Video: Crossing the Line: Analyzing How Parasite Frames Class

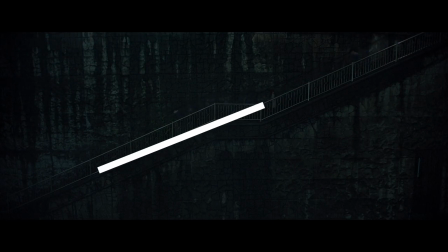The line that is crossed is the metaphorical boundary between the wealthy and the poor class,
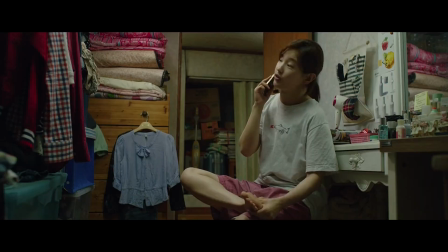both the line between having money and not, and the line between the behavior of both classes.
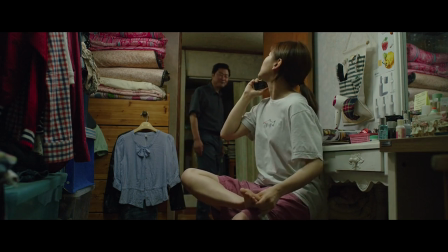Mr. Park doesn't want Mr. Kim to cross the line in his behavior,
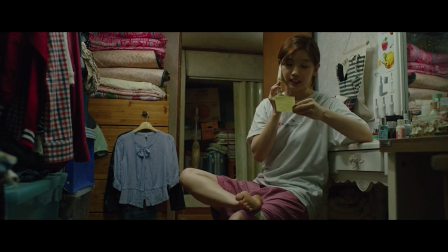as his kindness to the lower class is conditional to their submission of etiquette that the rich have deemed okay for the poor to act.
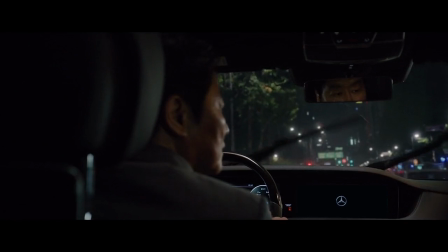And he doesn't want Mr. Kim to cross the line of wealth and become rich like him.
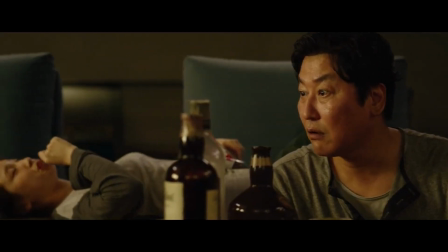He wants Mr. Kim to stay poor and to be subservient. She says that they aren't just nice and rich, they are nice because they are rich.
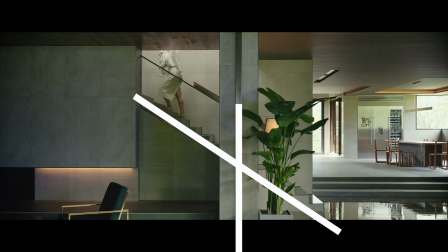So when the Kims cross this line on their ascent up the stairs, it displays the Parks unknowingly guiding them past the line.
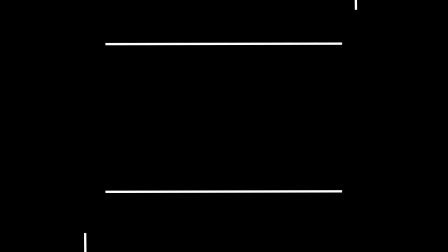Parasite also uses boxy framing and lines to emphasize the theme of class. A box is impenetrable from all sides in its two-dimensional existence.
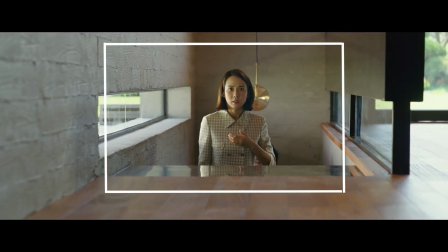The only way to get inside a box is to go into 3 dimensions and enter that way. The
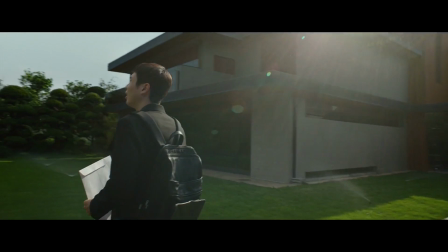Park's house is an immaculate contemporary house walled off from the rest of society in this sleek and modern utopia.
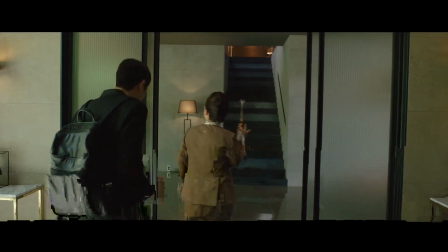The boxy framing of Parasite mimics the sharp corners and sleek architecture of the Park's house and walls,
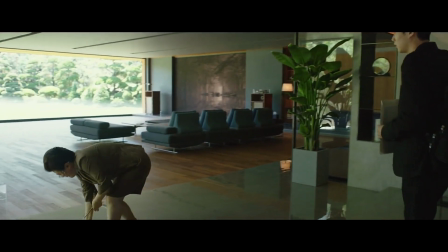as they are indicative of the family's wealth and status and the inability to reach it from the outside.
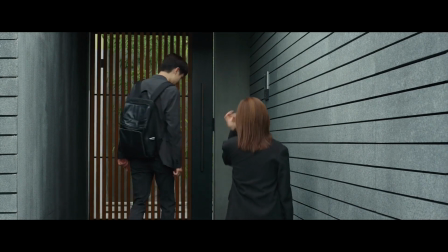Like I said, a box is impenetrable from all sides. It would take a parasite to crawl into it from another angle.
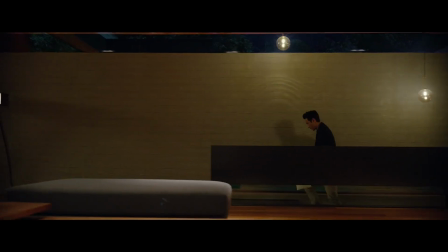The walls of the Park's house represent this impenetrability, and the Kims are finding three-dimensional ways to get in.
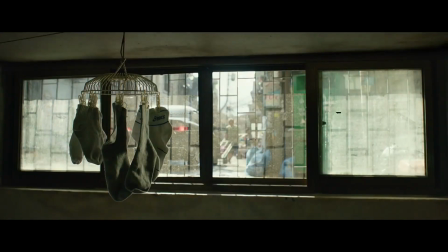Is that the fault of the Kims, or is it the fault of who built the walls? In Parasite, the different lines of the frame represent different parts of the theme of class.
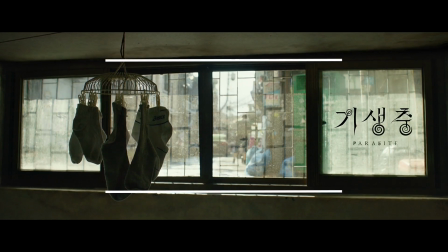Horizontal lines signify the difference between the lower depths of the poor and the ivory tower of the high class.
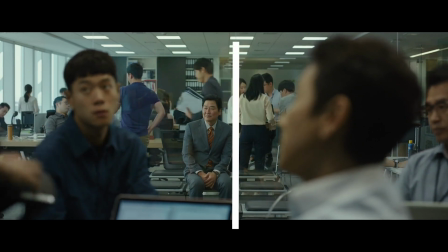Vertical lines signify societal boundaries and behavior and etiquette. Put these together and we get the impenetrable box of wealth.
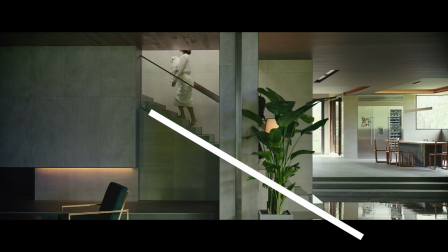Bong Joon-Ho also uses diagonal lines to signify ascent and descent between the classes.
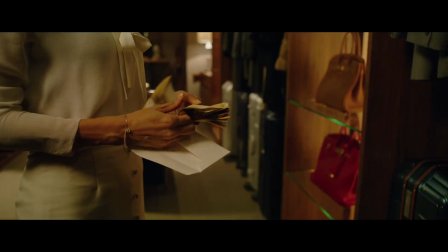These lines can be seen throughout the film. This all shows Bong Joon-Ho's mastery of visual storytelling.
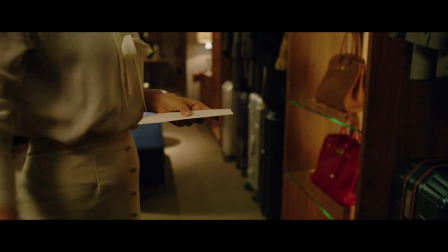The screenplay by itself has its strong themes of class disparity, but the visual language of Parasite elevates this beyond just what is written.
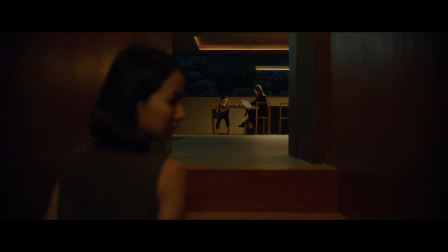Parasite is one of the greatest films of the century so far, and one of the most important modern classics.
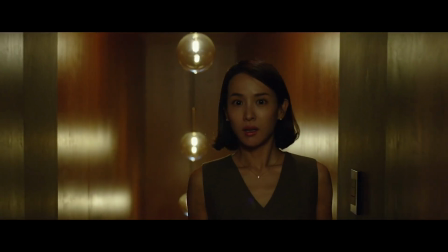Years down the line, this film will still be discussed as part of the film canon,
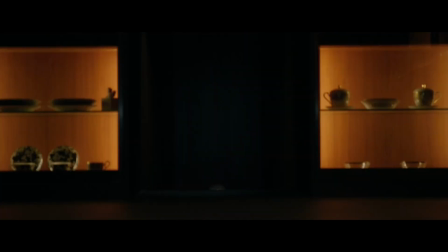the same way Casablanca and Citizen Kane are, and the visual framing is only the surface of what Parasite has to offer.